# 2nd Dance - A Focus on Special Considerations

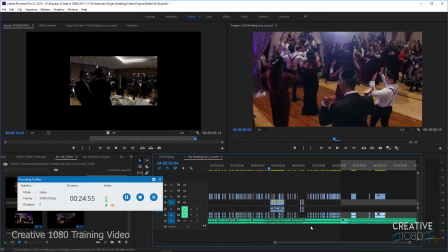Now the only thing that we're gonna have to be aware of now when we're editing is that our cut points are
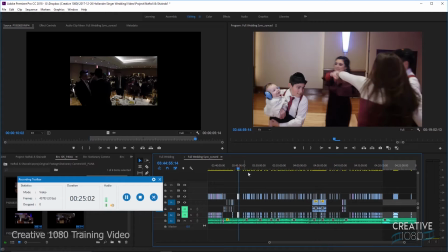not necessarily going to be exactly on the beat, and there's not really going to be an easy way to trim everything together. I don't think Adobe lets you trim multiple clips in one shot.
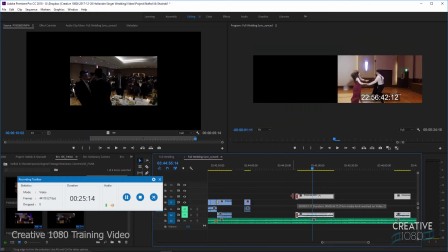No.
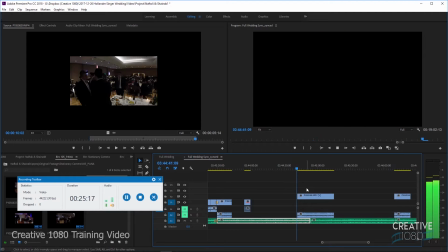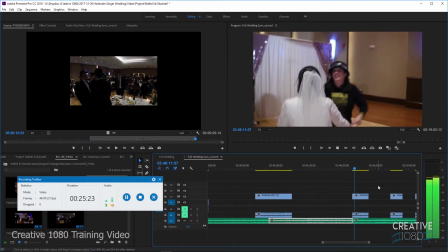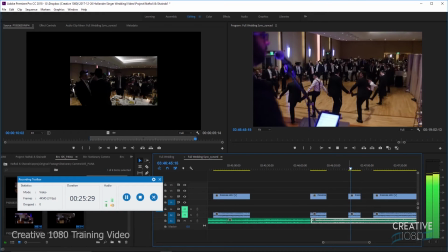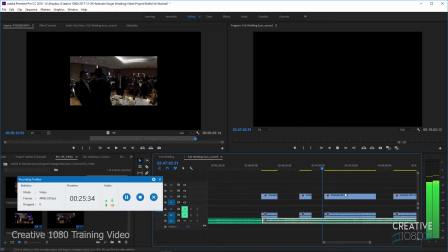Okay, the cuts I think are still, the shift must have happened at a later point. So I think for the beginning, the cuts are still going to be on the beat.
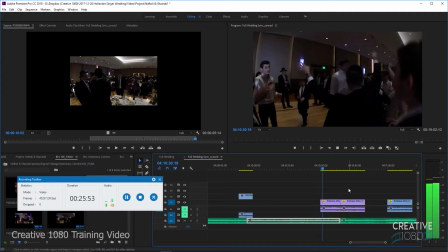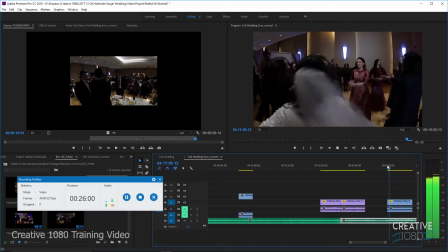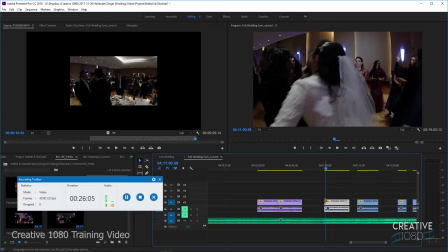And so normally I would have like made my cut right there.
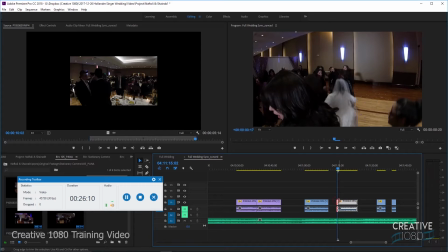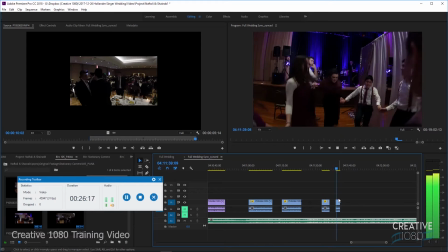Right, and that might have gone to there, and that might have started there.
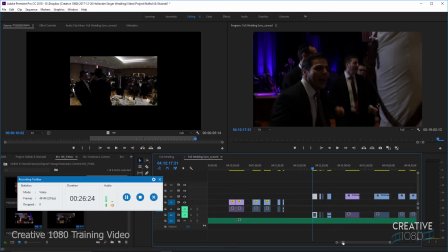So we're gonna have this issue now where every single clip needs a little bit trimmed off the front. If someone knows of an easy way of doing that, they can let me know. In the meantime, we're gonna get to assembling this clip.
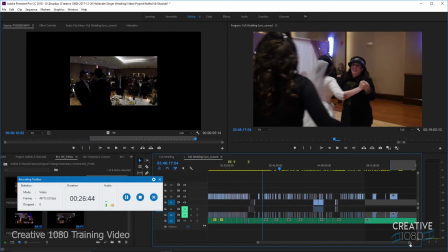So I'm gonna pause while I do the regular assemblies, and I will start the recording again when I get to special segments that I want to point out something for.
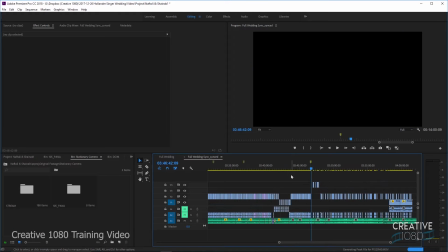Okay, so I've began to assemble the second dance. See, here we have our first dance, here we have our dinner segment, and then over here we have the beginning of our second dance.
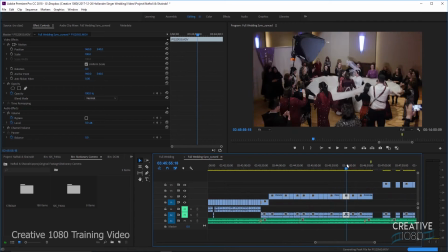I'm starting to put clips together. Now I came to a point where they're dancing with the bride inside this parachute kind of thing.
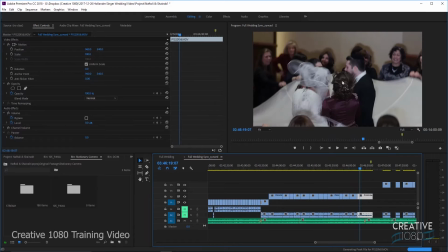Alright. So here, the bride and the groom were dancing together.
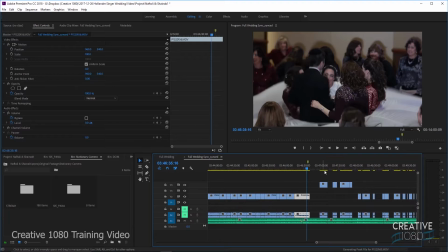So obviously that's an important shot. And then the bride and her best friend were dancing together.
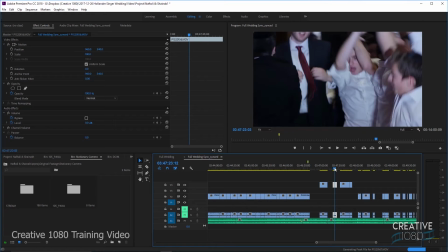And then we jumped back to the groom back on the men's side.
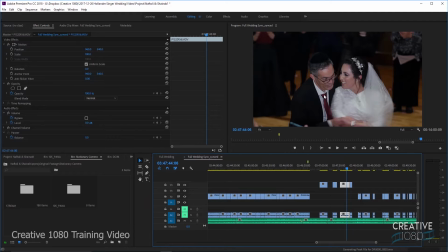And then the bride's dad dancing with her.
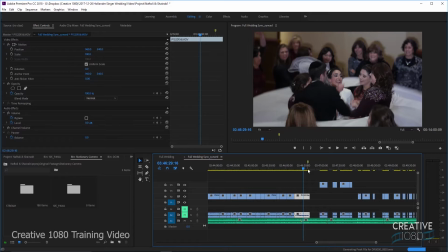So what ends up happening here is that there's no practical way to align these clips so that they make sense.
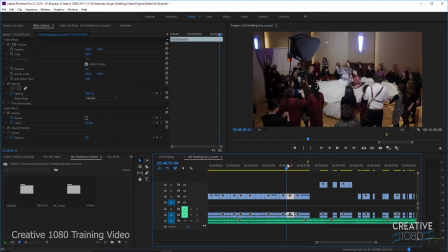And again, this is what we're about to do is an absolute last resort. So over here, these friends were in the middle. The next clip I had was the groom in the middle,
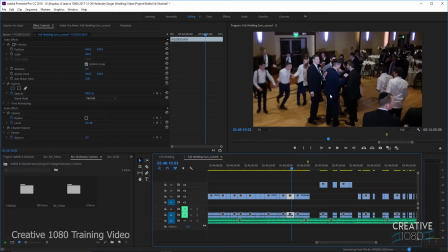so I was able to break it up with a shot that did not have the groom in it.
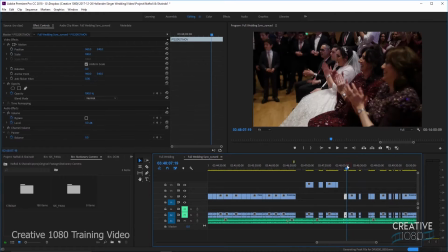Over here, I have to jump way out into the dancing, into this entire next segment,
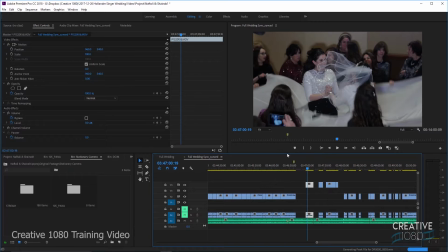in order to get something that would potentially break up this clip and this clip.
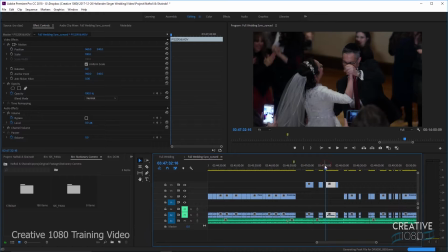So, as a very, very last resort, and
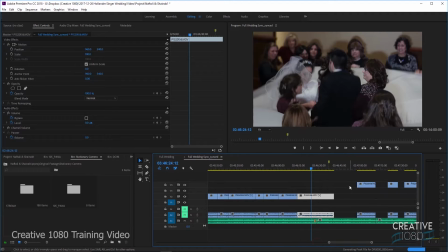we try never to do this, we are going to fade between two clips.
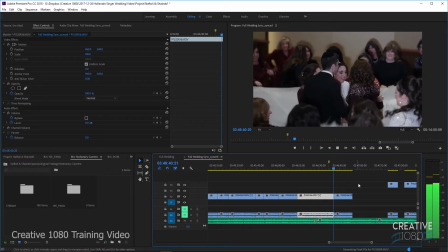So, instead of just going from this into this, we're going to use a fade,
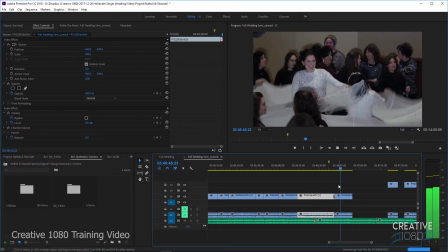and that will solve the issue and make it work. So again, we really want everything to be cuts.
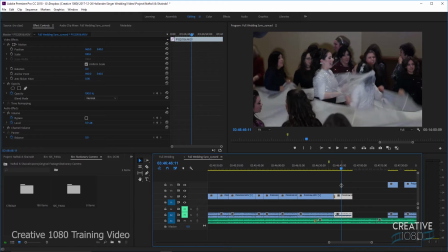We want to use transitions only as a way to add to the story, so certain transitions will help tell the story. If they don't add to it, then we'd rather them not be there. In this case, we're kind of stuck with no way to make clip 1 go into clip 2, so then and only then do we add a fade.